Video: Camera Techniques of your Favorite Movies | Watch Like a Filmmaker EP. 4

Huh, I can't be the only one who's ever watched something and thought, that was cool, and tried to look it up. Right? Because if you've ever asked yourself that question, then stick around for this week's episode of Watch Like a Filmmaker, where I give the names and terms to shots in our favorite movies and television shows. Plus, it's always fun to kind of share a little bit of knowledge when you're sitting with your friends and family on the couch watching some of your favorite shows.
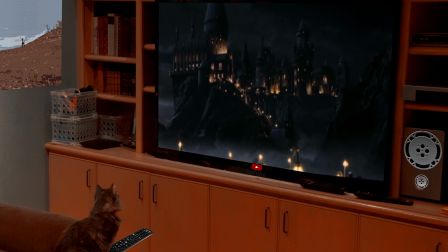We start off with our favorite shot called the establishing shot.
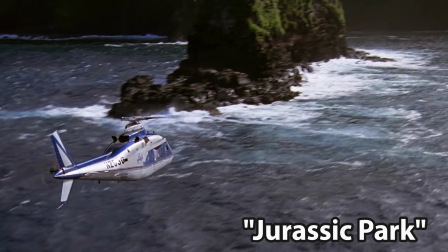Technically speaking, an establishing shot is usually a wide shot or an aerial shot that shows a lot of the setting for context.
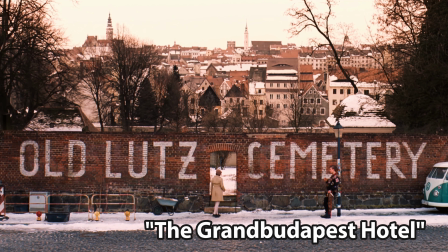Establishing shots are unlike other shots in a movie for a few different reasons, but mainly because establishing shots are usually only a few seconds long. Usually an establishing shot at the beginning of the film is going to give us a little bit of context of location.
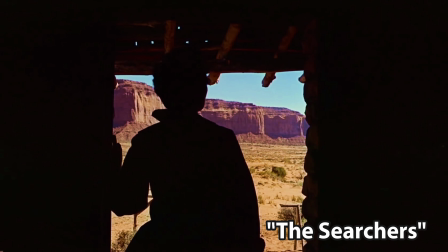Is it in the mountains? Is it in the forest? Is it in the middle of a metropolitan area? Well, you kind of get that with the establishing shot. And also, sometimes the director will use that to set a tone.
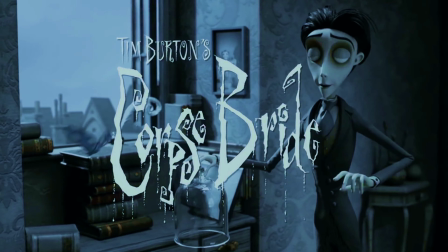Think of a Tim Burton movie as you're beginning to watch and you start to see him add little flares to it or connections, kind of inviting you into the world through the opening credits. Now that's a little bit different than an establishing shot, but you get the idea of what I'm saying.
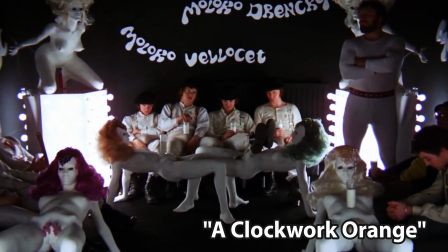An establishing shot is there mainly to establish context so we ourselves can connect more with what we're about to watch. And since we brought it up, we might as well discuss a wide shot.
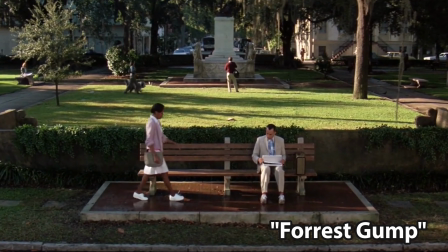A wide shot is a shot that typically shows the entire subject and is intended to place it in some relation to its surroundings. So if you look at an establishing shot as more of a where, when, setting the tone, and establishing where the movie's taking place, you can look at the wide shot as more of a smaller segment, where we can kind of show where the character is at in relation to everything around it.
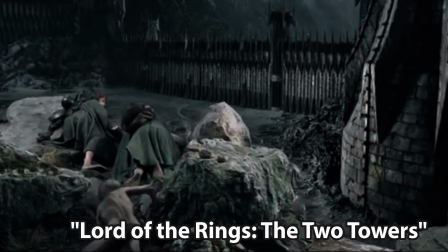When you're thinking of a wide shot, you might consider the main character looking far off in the distance at the destination and journey ahead, maybe the mountaintop they have to climb and how far it is, and letting us know that the character is going to have a journey that we're going to be going along with.
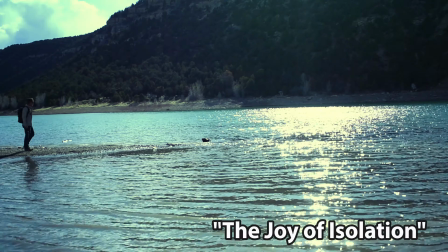Or you might consider the wide shot as something more isolating and alone, depending on the tone of the film.
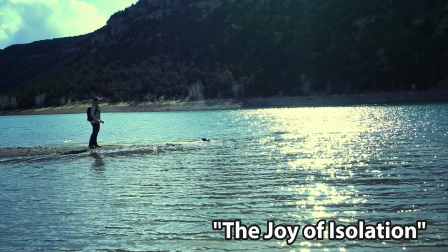When you see a character surrounded by nothing or just alone in that wide frame, you feel a sense of something. Loneliness, separation. So a wide shot has many different uses. Tiny note, and I feel like this goes without saying, but a wide shot is usually done with a wide angle lens.
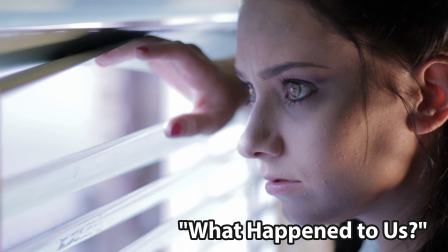But let's continue. And if we're talking about a wide shot, we can also talk about a close-up, which is usually taken at close range and showing the subject on a larger scale, or something more intimate and detailed. Whereas a wide shot can show you where the character is in its surroundings, or maybe even how the character feels, isolated or a part of the crowd, a close-up is where we can get a little bit more intimate. Now, and I also feel, as a side note, a close-up is kind of where maybe theater acting and film acting separates itself.
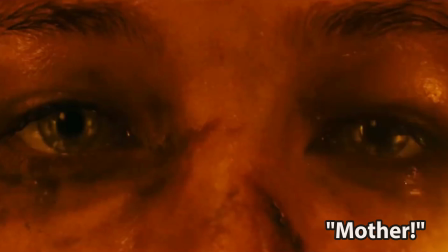We'll get into that in another time though. Because in a close-up, a character's tear can be seen.
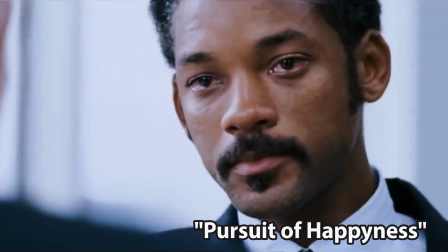And at a close range, you can tell if this is a happy tear, or a sad tear, or a tear of relief. Or even further, when you move down to the pocket, and maybe a movie with sleight of hand,
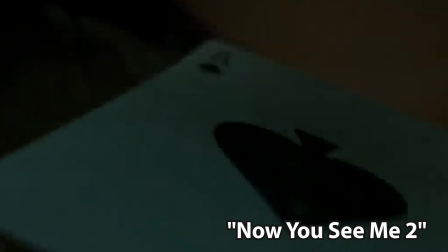the close-up is a great way to show us what's going on without showing any of the characters.
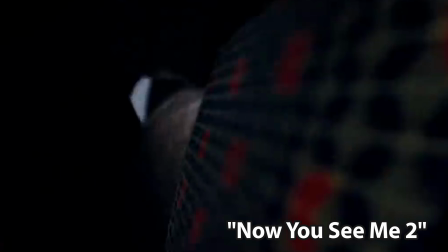That way we can feel one step ahead, or it can lead us to a mystery in itself when we next see that pocket and nothing is there. And close-up has a lot of range and a lot of tricks up its sleeve when used correctly. But again, the definition is usually just a close-up on the subject. A medium close-up somewhere between a medium shot and a close-up.
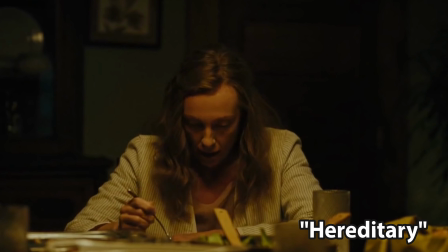But it does vary from the close-up, whereas the close-up will show us that tear,
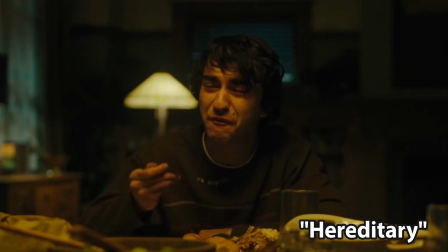the medium shot gives us a little bit more information and allows a little bit more in the frame. Usually
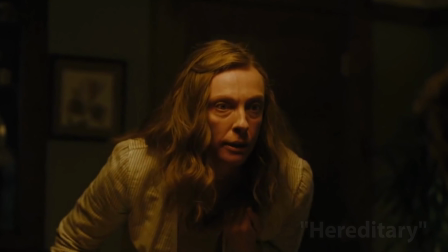where a subject is framed from just above their head until the middle of their torso. See, technically I shoot my YouTube videos in a medium close-up. Somewhere a little bit above my head and just about my torso to keep us here in the context of what I'm doing and explain to you. But let's continue. Wow, it's that time already? Halfway through the video. Thank you guys very much for joining me this week on Watch Like a Filmmaker, and thank you for making it this far. I appreciate the fact that you are interested in this kind of stuff because I really like talking about it and it's kind of a big deal to me, so thank you.